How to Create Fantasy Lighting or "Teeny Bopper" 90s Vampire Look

All right. What's up, folks? Justin Phillip here, back again with a little lighting test. Today we are going for what I like to call the teeny bopper 90s vampire look.
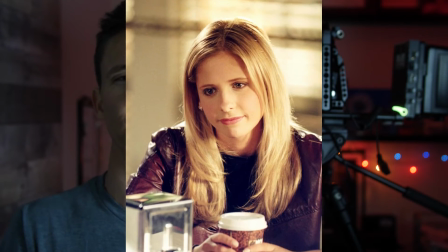[0:10]
Interpret that however you may. I started just thinking overall in terms of a nice soft day interior light. I wanted to play around with full grid diffusion. So I made this little book light first, and we'll just quickly show you this.
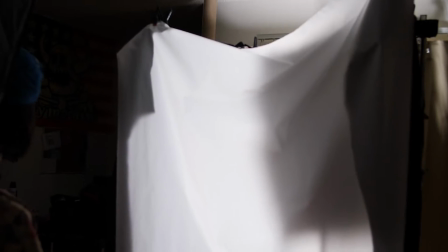[0:24]
It's pretty simple, just 2 flags, and all I had laying around was a beadboard,
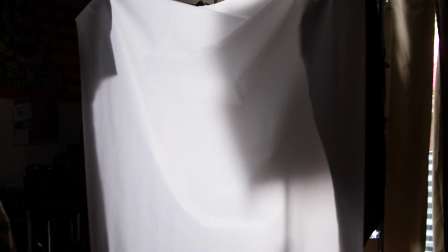[0:28]
so I flipped it around and used the silver side because I was only using my Kino Diva 2 bank, the LED version, DIY LED version there. If you haven't seen that video, I'll put a link in the cards and down in the show notes below.
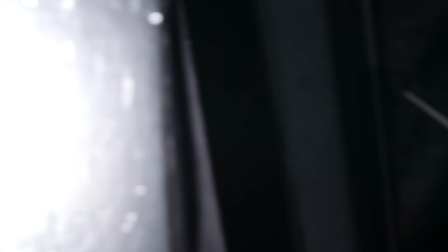[0:43]
So you'll see there the Kino Diva 2 bank, not a whole lot of punch, so I flipped that beadboard around to the silver side,
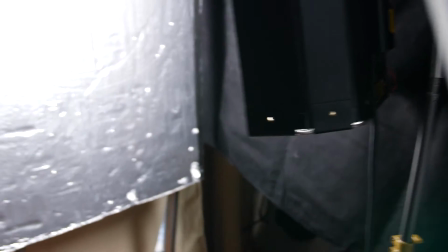[0:49]
cranked that Diva all the way up and blasted into the silver and bounced it out back through the full grid of diffusion.
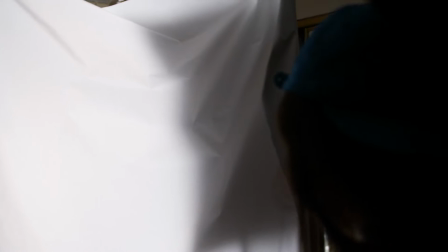[0:56]
By the way, you can get these big sheets of diffusion, and also you see those big flags of Duvetyne there. I got all that stuff from the Expendables recycler up in the valley. He's not sponsoring this video.
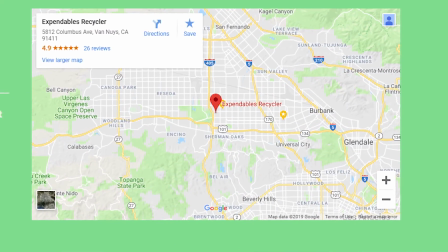[1:06]
I just thought I'd give him a shout out in case you live in LA and you never heard of him or been over there. Pretty cool, pretty cool. So then you'll notice there, I didn't think that Diva 2 bank would hold up very well for making a book light, but it actually was quite pleasant looking.
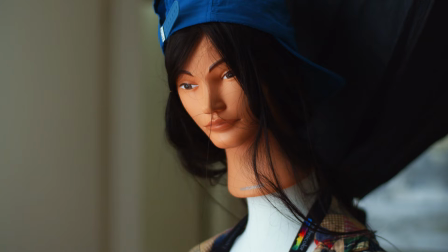[1:18]
So we just may or may not use that throughout the, I don't know, whenever. But then we looked at these reference photos here, and then I said, oh yeah, now we're on to something.
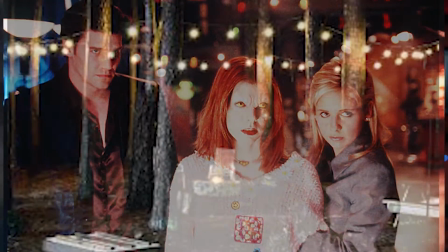[1:27]
So I ditched the book light altogether, wanted something a little bit more harsher than that, and so, but I kept the Diva 2 bank, and this time I just, you know, the Faux, these little,
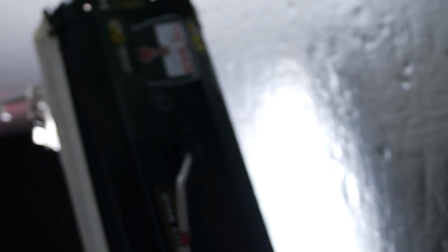[1:38]
they call them bras, but they're actually called Faux. They used to come with all the Diva light fixtures, and they're basically just full grids.
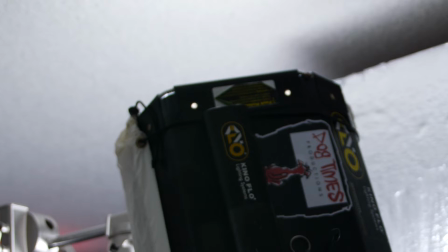[1:45]
They are full grids, and they have little bungee cords in them because they're specifically made for the Kino lights, and you just wrap them around it. And the one that I had for my 2 bank was like an unbleached full grid, which is pretty cool. Actually, give them more a little bit of a warmy look to those LED daylight balanced bulbs. So I used that as the key light, but then I took a couple flags and was using the beadboard as a faux flag on one side,
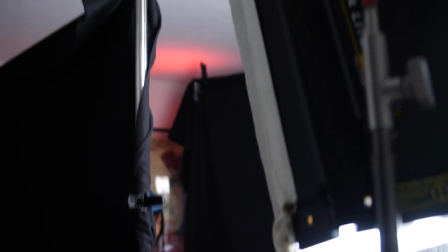[2:10]
but basically just used those, created huge barn doors for that Kino Diva to kind of, you know, really narrow that light in on our mannequin friend, Stand-In Sally. I'm gonna go ahead and dub her Stand-In Sally, right? So Stand-In Sally's there, and she's getting that light from the Kino Diva 2 bank.
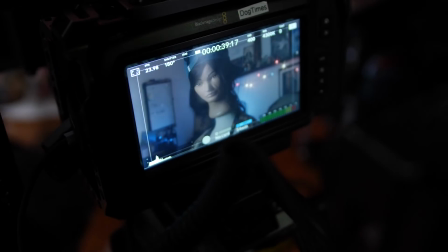[2:27]
And then in the background, we had the Xmas lights, you know, because in that Buffy the Vampire reference shot, there's a lot of stuff going on in the background, reds and blues.
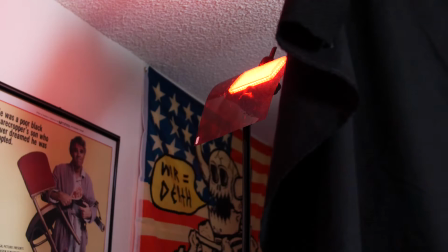[2:35]
So I took an Aputure F7, my new little favorite mini LED panel, put a red party gel on that and bounced that up in the ceiling in the back.
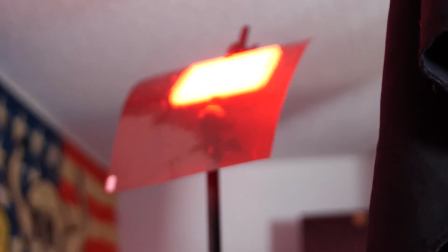[2:44]
But to separate that, I threw a flag in there, you know, to separate between the talent and the light.
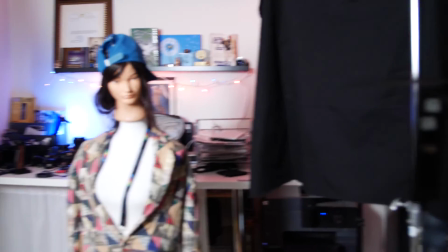[2:51]
Okay, kind of helps separate some separation between the background and the talent, but then also, or Stand-In Sally, there is no talent here, let's be honest, the mannequin's not doing a song and dance. And then I took one of those little fake little quasar little LED baby tubes, put it on daylight balance, and then wrapped it in a blue gel, and just stuck it on behind the Stand-In Sally there,
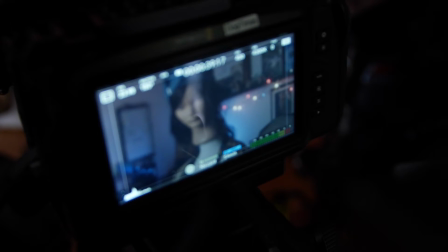[3:15]
and then shot it at the wall so it bounced back. So that's where the blues and reds are coming from, plus the little Xmas lights. And then we wanted to mimic that little 6-point star effect, and you do that with a, spoiler alert, a 6-point star filter. And I say spoiler alert because I have a video coming up in the future of all of the awesome, amazing filters that I have been accumulating and I've been using in my new wooden camera Zipbox Pro matte box.
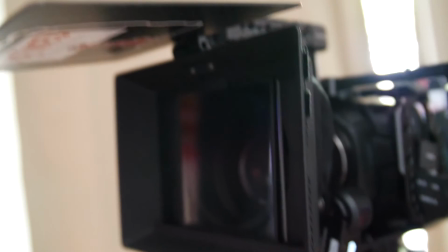[3:41]
If you haven't seen the review on that, check it out. It's getting a little bit of attention, I guess, compared to most of my videos, let's be honest here.
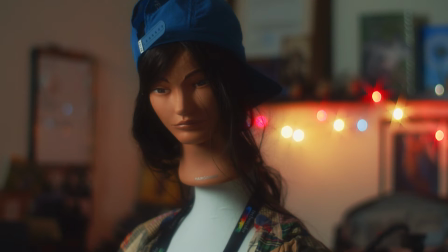[3:47]
And to get the star effect, you have to stop down, but I didn't want to stop down too far. I just brought the Contax Zeiss 50mm 1.4, brought it down to a f4, right? And then I just needed to pump up a little bit more.